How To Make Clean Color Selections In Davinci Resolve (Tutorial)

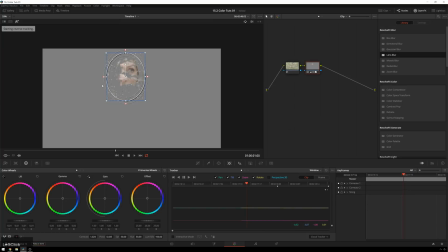4:09 I'm tracking forward and tracking backwards. You see there's not much movement, but a lot of times there is movement.
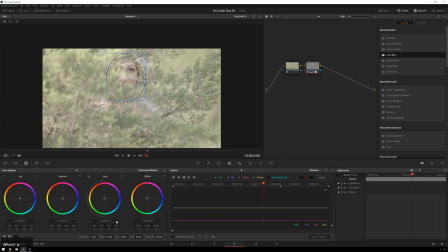4:17 So we've got that. And now if we do things, increase the gain a little bit or pop out, if we zoom in, turn off a little circle thing,
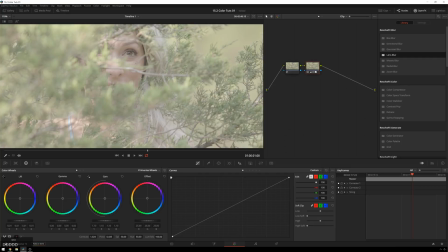4:26 you can see it really cleanly just brightens her up.
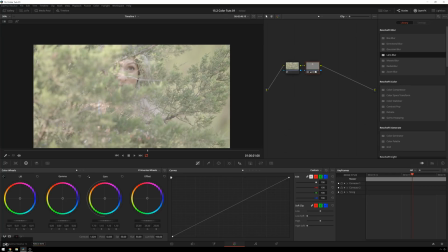4:33 So just combining a couple little things together, you can create these really excellent keys.
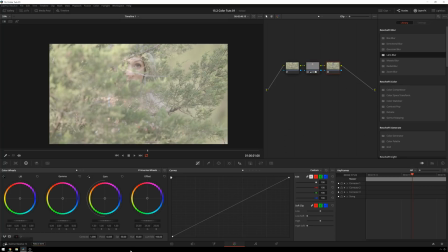4:37 And then of course you can use this key in other stuff so alt o get an outside node and we can make the rest of the scene you know a little bit on the green side or how about on the warm side that'll be a little more fun and make it a little bit darker so it looks more like a sunset evening thing
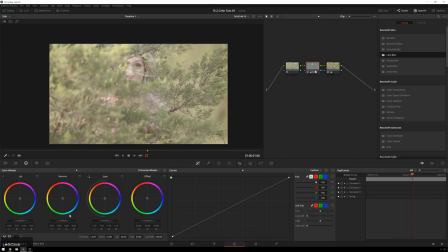4:54 she looks a little bit bright in this now so we'll just pop the gamma down a bit it fits in a little better and increase the contrast some and then you know can add one final vignette around everything alt s let's make
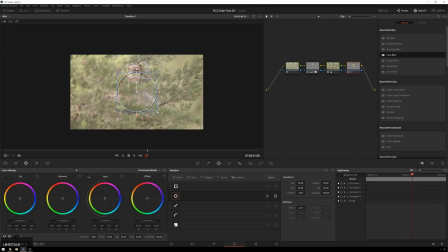5:09 it nice and big because the composition of the shot is sort of average at best so we'll fix that in color which too many people want to do i'm not bitter that's why people pay me money fix stuff all right got that invert
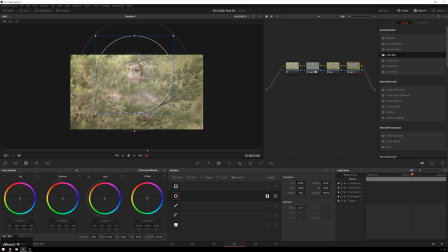5:27 it go down nice and now now it's a shot now you can do a grade or you can be lazy or just leave it like it is because this is sort of cool uh she needs a little more saturation in her face bring that up there
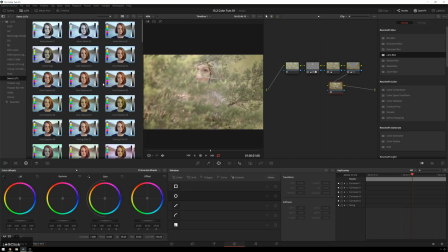5:43 you go now she fits and you know i'm just going to add a lot to this just for for goofs we'll add something cool like neutral film 08
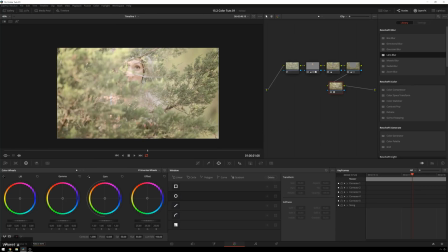5:54 it's a little bit much a lot of time luts are a little bit much that's pretty cool see this one is you know really nice for brightening up skin and we just turn it down a little bit
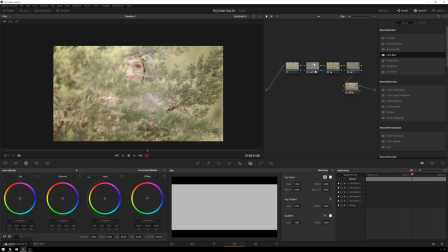6:05 and now it's just you know a little bit dreamlike a little bit surreal nice if this wasn't a tutorial we'd probably turn this down a little bit because it's a little bit much
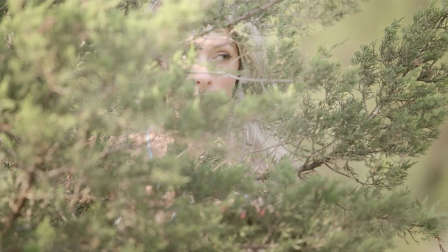6:14 and now it looks, you know, it doesn't look too much like the color is just went haywire on it.
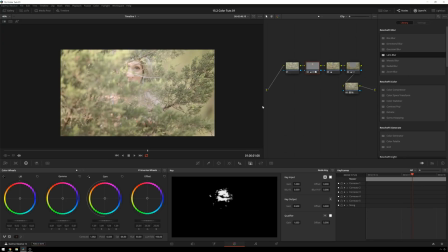6:21 It looks a little bit like that, but you know, it wouldn't be a fun tutorial if, if it was subtle. So I hope you liked this tutorial. Hope you learned something. I know this is a very important fundamental color technique. I'm doing a few more sort of basics tutorials because I've realized that I don't have a lot of those out there.
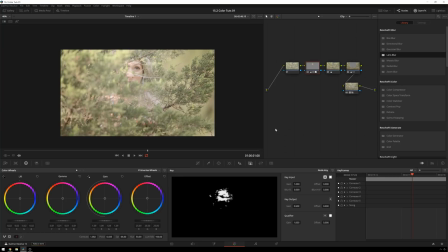6:37 So if you liked this video, give it a like. If you didn't give it a dislike, no matter what, leave your feelings down in the comments below. Tell me any sort of things that you want to see done, any features or grades you want to see highlighted. Comments is probably the best place for that, but you can also head over to Twitter or Facebook and drop me a line there. Also, check out misnermedia.com slash products.
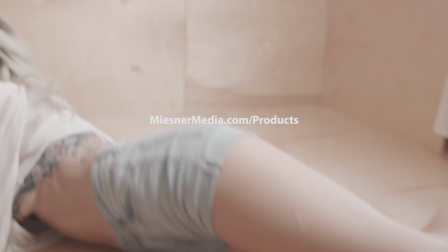6:52 We've got all sorts of good stuff. You saw me use one of the LUTs from the Swiss LUTs pack on this. We've also got light leaks and optical element distortion things.
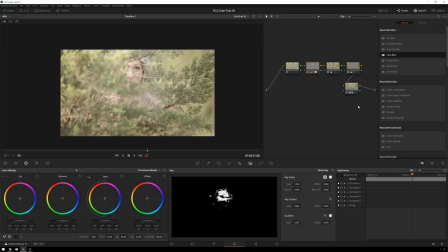6:59 It's a good time. So, you know, misnermedia.com slash products. Check it out. So once again, I have been Theo with Misnermedia. I hope you have a great day and I will see you next time. Bye.